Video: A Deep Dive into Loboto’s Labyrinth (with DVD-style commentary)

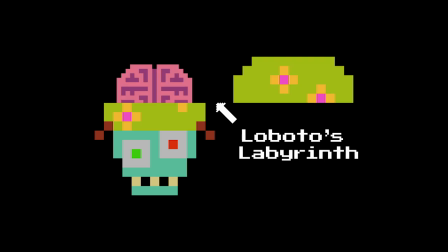0:00 This is a detailed scene-by-scene analysis of Loboto's Labyrinth, the opening level of Psychonauts 2.
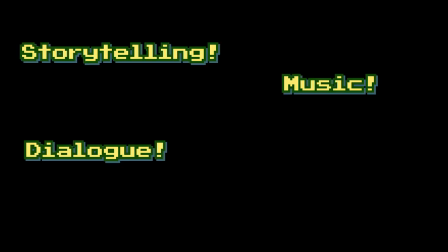0:05 In it we'll explore storytelling, music, dialogue, visual design, game design, Easter eggs and bloopers.
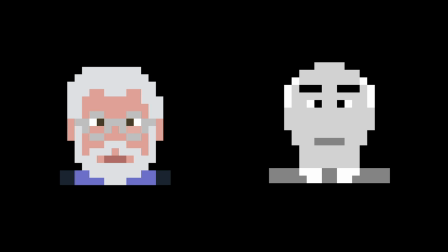0:12 We'll also discuss how Hollywood films from the likes of Lucas and Hitchcock have shaped the game, and take a look at the unique ingredients that make up a mental landscape.
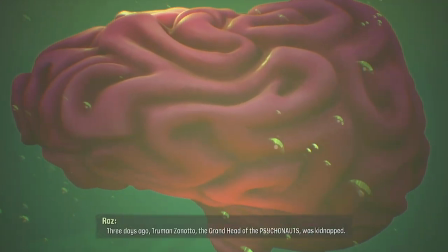0:22 3 days ago, Truman Zanotto, the grand head of the Psychonauts, was kidnapped.
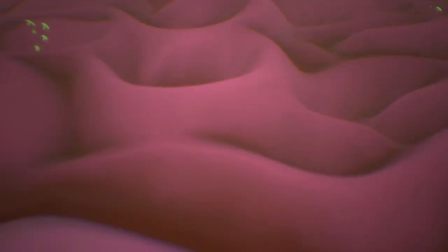0:29 Here we see the folds of the brain gradually transform into cubicles.
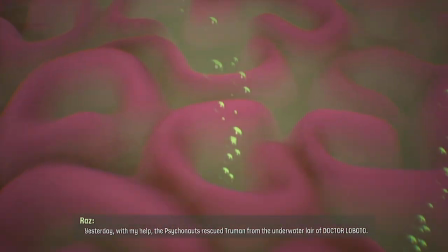0:33 All the while, office detritus, chairs, mugs, computers, float towards the bottom of the screen.
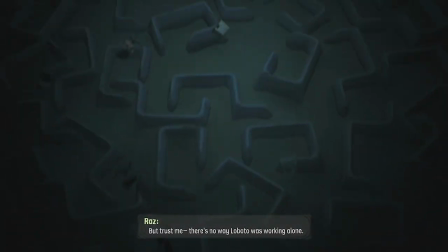0:40 This gives the impression that the items are floating in the brain jar liquid.
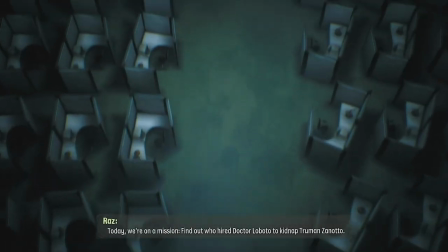0:44 With hindsight, these floating objects and half-formed cubicles represent the outer limits of the office construct.
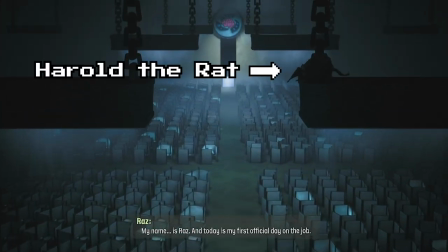0:50 It's as if less attention has been allocated to its construction. A foreshadowing, perhaps, that this place is set to come apart at the seams.
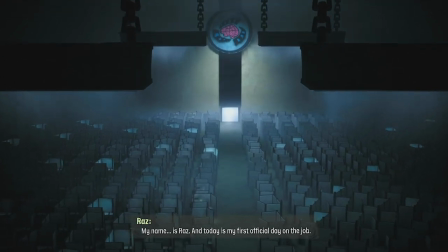0:58 First official day on the job.
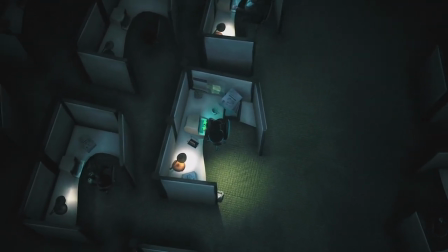1:03 As the camera settles on this overhead shot, we see one of those popular swinging ball desk toys in motion.
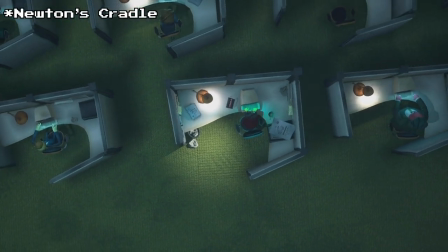1:10 There's a comic element to the way these desks are decorated.
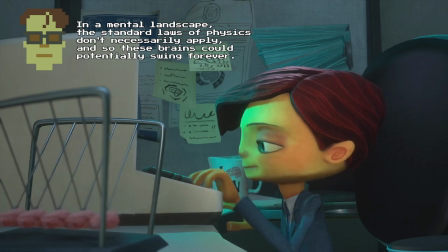1:13 These are items stereotypical to the office environment, but there's a sense that the designer has gone overboard.
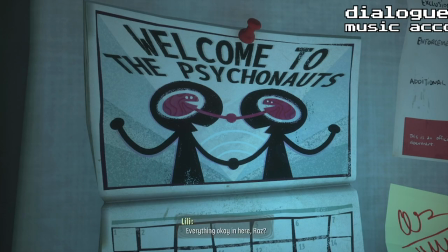1:23 The hero's disappointment becomes clear as the scene plays out. You hear the Psychonauts theme underscoring the dialogue, except it sounds sadder, more wistful.
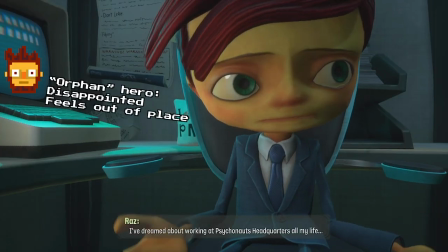1:32 I don't know. It's just, I've dreamed about working at Psychonauts headquarters all my life.
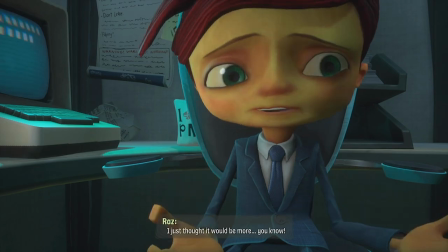1:38 I just thought it would be more, you know? Come on.
Again, we hear another theme played in a minor mode.
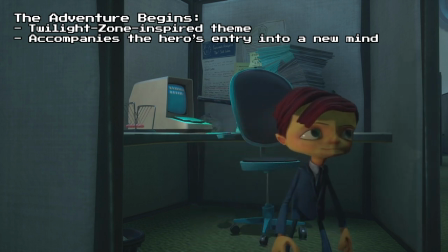1:45 This one titled The Adventure Begins, but it's left unfinished, as if to say the hero's adventure has not yet truly begun.
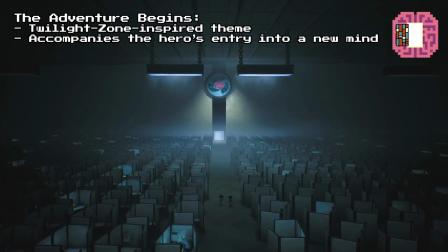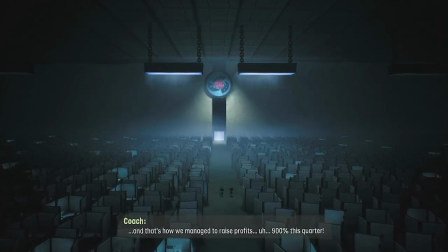1:58 And that's how we managed to raise profits, 900% this quarter.
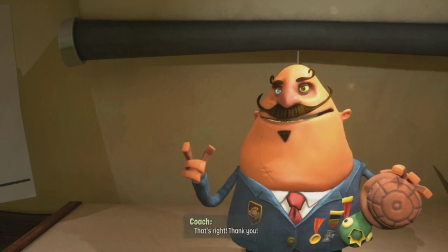2:07 That's right.
That trumpet fanfare is a classic example of the Mickey Mousing technique.
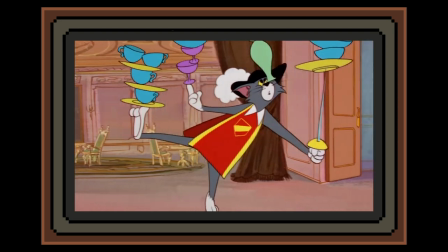2:12 It's an old-fashioned technique that gets its name from cartoons.
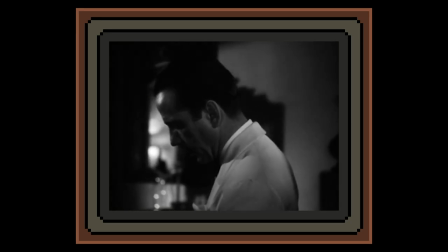2:18 But you'll come across it in more dramatic fare too. Here's an example from Casablanca.
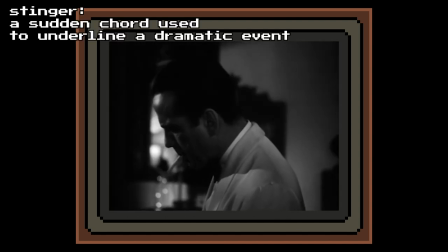2:24 Listen to the stinger that plays when Ilsa suddenly points her gun at Rick.
Now, if you...
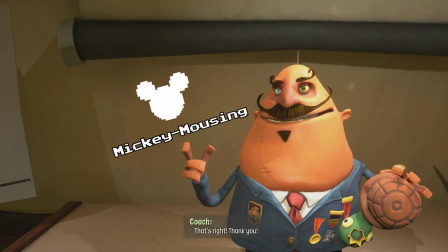2:31 All right.
Quite simply, Mickey Mousing is the close matching of the music with the visual action. With that in mind, let's play out the rest of the meeting.
Thank you!
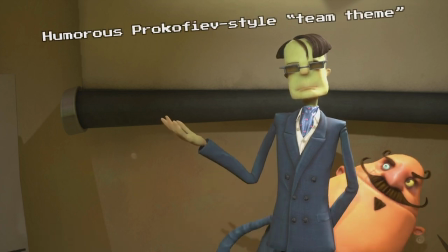2:43 And that brings us to our next topic. Sasha, still have the talking turtle?
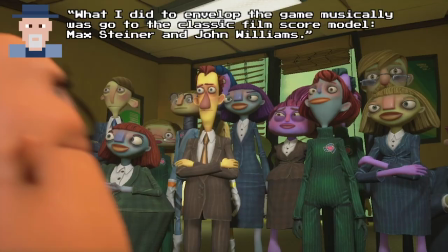2:51 Morning. Sorry, I just like the clapping. It's now time to give out the award for Employee of the Year.
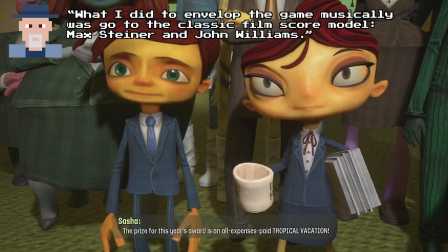2:56 The prize for this year's award is an all-expenses-paid tropical vacation.
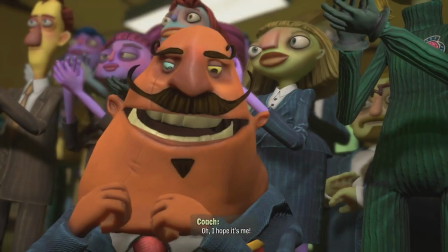3:03 Ooh! Oh, I hope it's me!
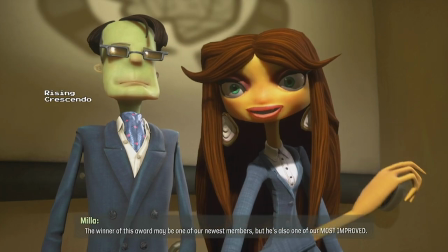3:05 The winner of this award may be one of our newest members, but he's also one of our most improved.
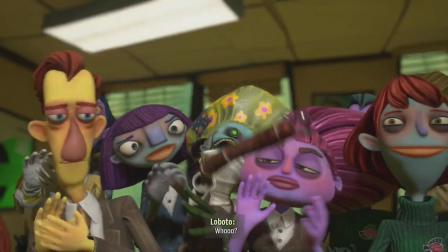3:13 Congratulations to Caligosto Loboto! What? Way to go, Cal!
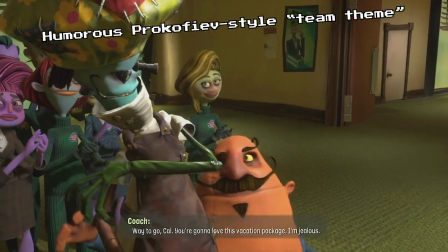3:19 You're gonna love this vacation package. I'm jealous.
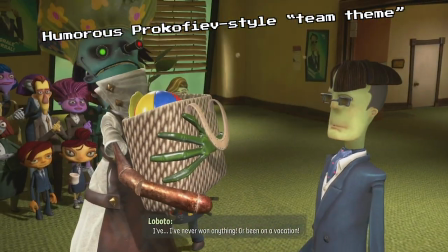3:24 I don't want anything. Open on vacation. I don't have to go on a boat, do I? No, darling.
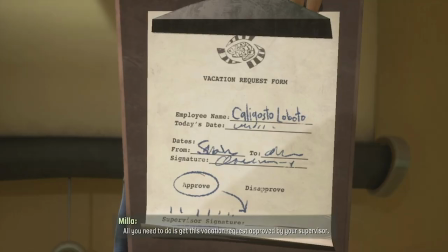3:29 All you need to do is get this vacation request approved by your supervisor.
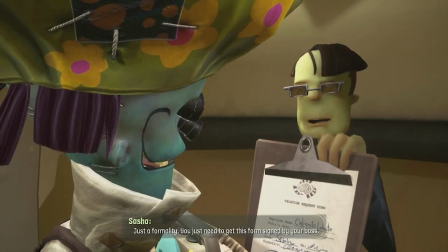3:35 What? Just a formality. You just need to get this form signed by your boss.
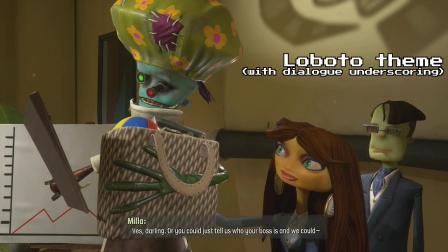3:40 My boss? Yes, darling. Or you could just tell us who your boss is and we could...
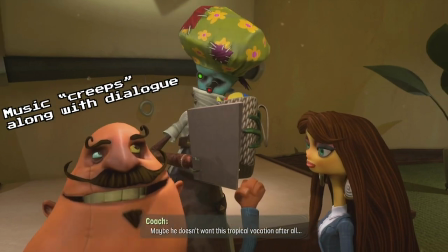3:47 No! Maybe he doesn't want this tropical vacation after all.
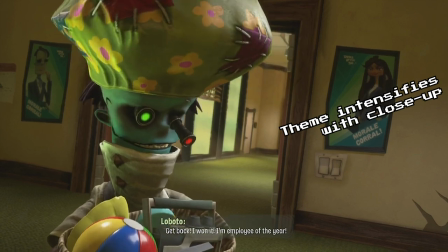3:52 The fact, I want it. I'm Employee of the Year.
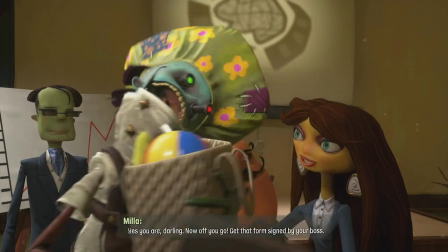3:57 Yes, you are, darling. Now off you go. Get that form signed by your boss.
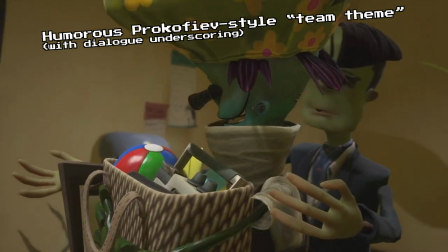4:03 The person who hired you. The person you work for.